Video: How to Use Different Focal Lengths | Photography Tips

The lens that you're using can change the way you look. Let's see the most important information that you need to know about lenses and focal lengths.
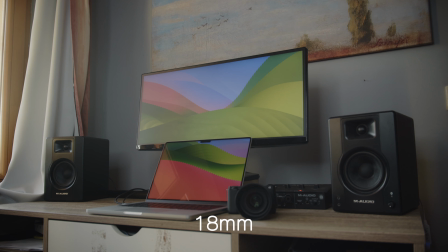0:12 Hey everyone, I'm Dom from Wondershare Uniconverter. Okay, let's talk about the technical stuff and then we'll steer to more exciting waters. A focal length measured in millimeters is basically how much your lens bends light coming from the scene you're capturing.
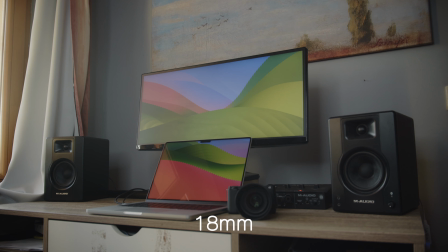0:28 The focal length itself is the distance between the lens where the light enters and the imagining point where the image is created. The way each focal length works can differ from the sensor size which makes everything more complicated but for now let's just stick with standard values.
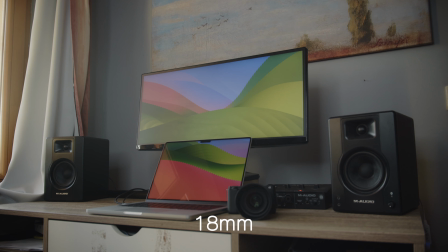0:45 We can divide focal lengths into two types, short focal lengths and long focal lengths. Through these lenses the light is spent a sharper angle and they're capable of capturing a bigger area with their larger field of view. When it comes to these lenses, the light is bent more gradually, resulting in a more narrow field of view. Now, here is where things get seriously trippy. Different focal lengths can distort objects, faces, and perspectives.
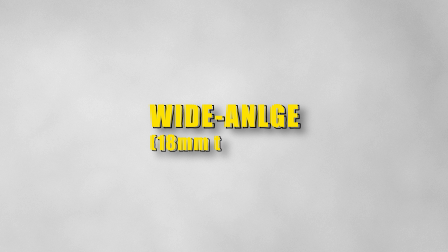1:14 Let's start with wide-angle lenses. There are a variety of wide-angle lenses.
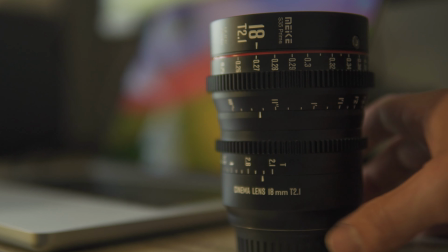1:18 They generally range from 18 millimeter to 35, but you can get some really distorted effects with lenses below 18.
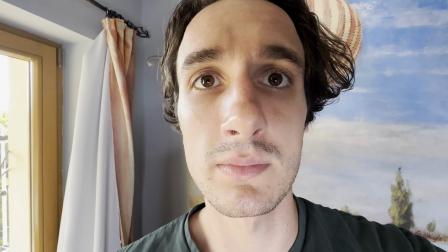1:25 While While using these lenses is when noses get a little extra big, chins stretch out, faces get more narrow, just try the wide-angle lens on your iPhone and take a close-up with it. You'll immediately understand what I mean. And these types of lenses are mostly used to take epic landscapes where you want a tiny,
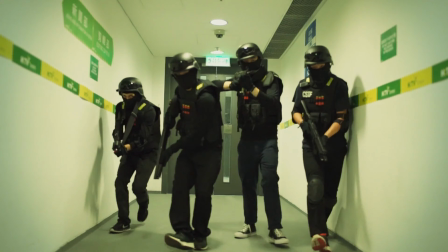1:44 overwhelmed character, a chaotic action scene, or for interior full shots.
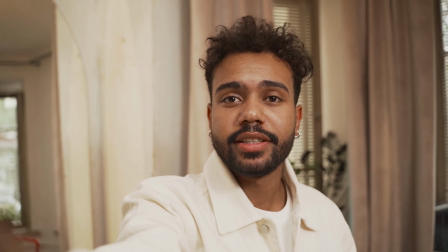1:50 In content creation, wide focal lengths are convenient for handheld vlogs, for example, so it's not just your head in the frame.
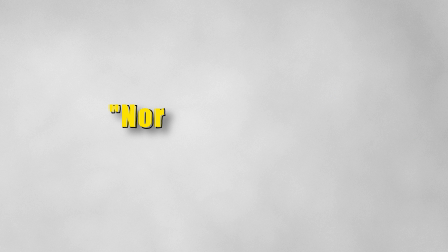1:57 The next kind of lenses are the just right zone which ranges from 35 to 50 millimeter.
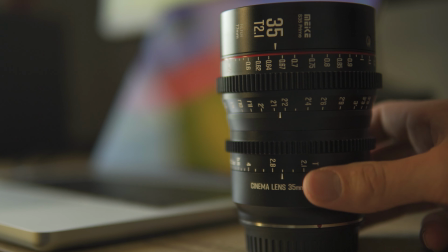2:03 I would call them normal focal lengths. When you're watching a movie and you feel like that the field of view feels comfortable and natural chances are that the creators are using a lens within this focal range.
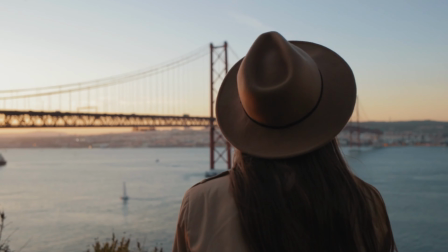2:15 This is how our eyes normally see the world so faces will look proportional and natural. In content creation, a 35mm is often used for talking head videos, like this one. And guess what? I am currently using a 35mm. In film making, 35mm is very much preferred, since technically you can shoot an entire movie on that one piece of lens alone. Of course, you can do that basically on any lenses, technically speaking, but on a 35mm everything will also look just right. Okay before I move on I'd like to briefly briefly mention the UniConverter which is an all-in-one
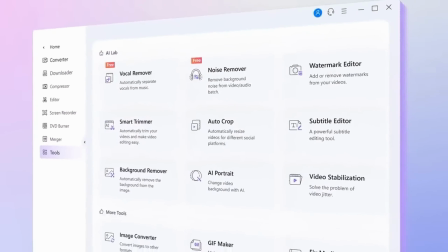2:53 multimedia tool that can come in handy for content creators but also for professional filmmakers.
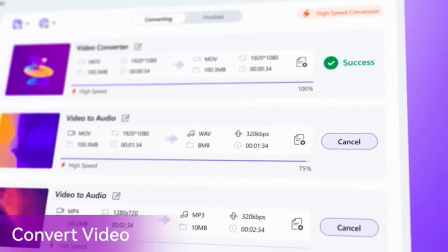2:58 You can use it to convert files for example.
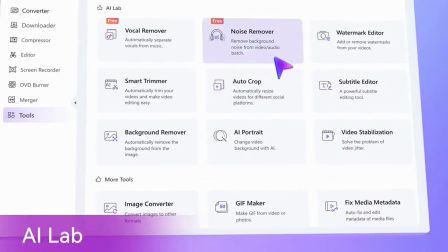3:01 It supports over a thousand formats, you can compress them, use AI tools to speed up your workflow, create subtitles and many many more things. So if you're interested you can grab it from videoconverter.wondershare.com. Telephoto lenses are best for close-ups.
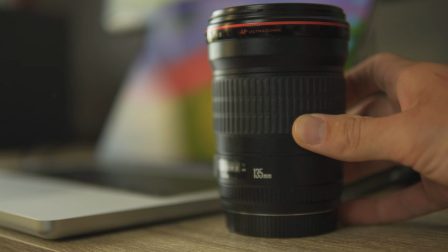3:17 Real ones start from 85 and up, and you need them when you want extra details of your subject, like a beautiful eye close-up. These focal lengths, though, can flatten out a face.
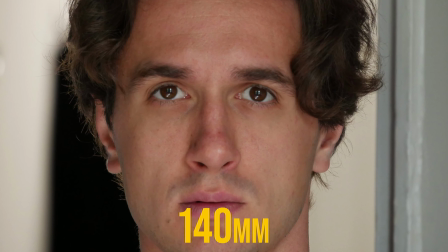3:29 Eyes, mouth, and the nose will get smaller, and the head gets bigger, or like the rest of your face. On the other hand, you'll always get a nice and creamy out-of-focus background.
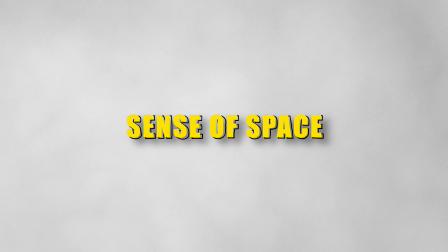3:41 Now, different focal lengths also affect our sense of space.
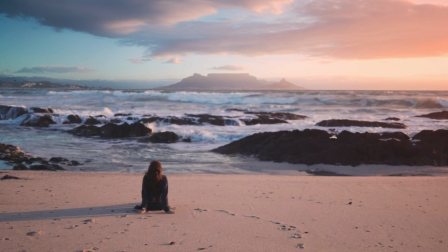3:46 So, wide-angle lenses stretch out distances, making everything feel super far apart.
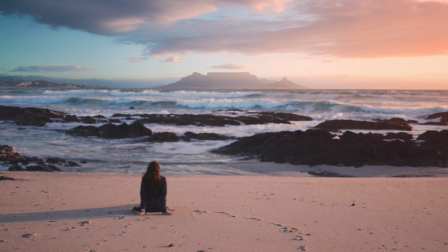3:51 This can create a sense of isolation. Normal ones are very universal.
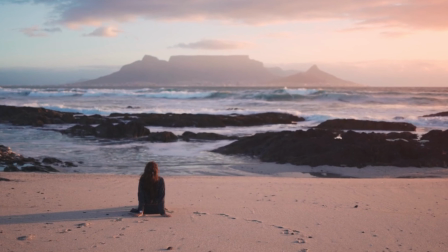3:56 It will make your footage look like real life. Telephoto lenses squish spaces like an accordion.
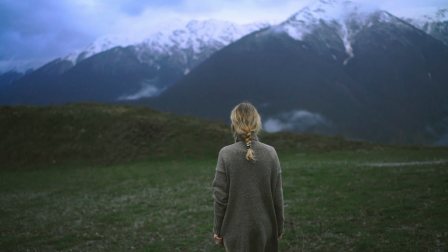4:02 When you're using these lenses, suddenly your subject is right up against the breathtaking mountain range.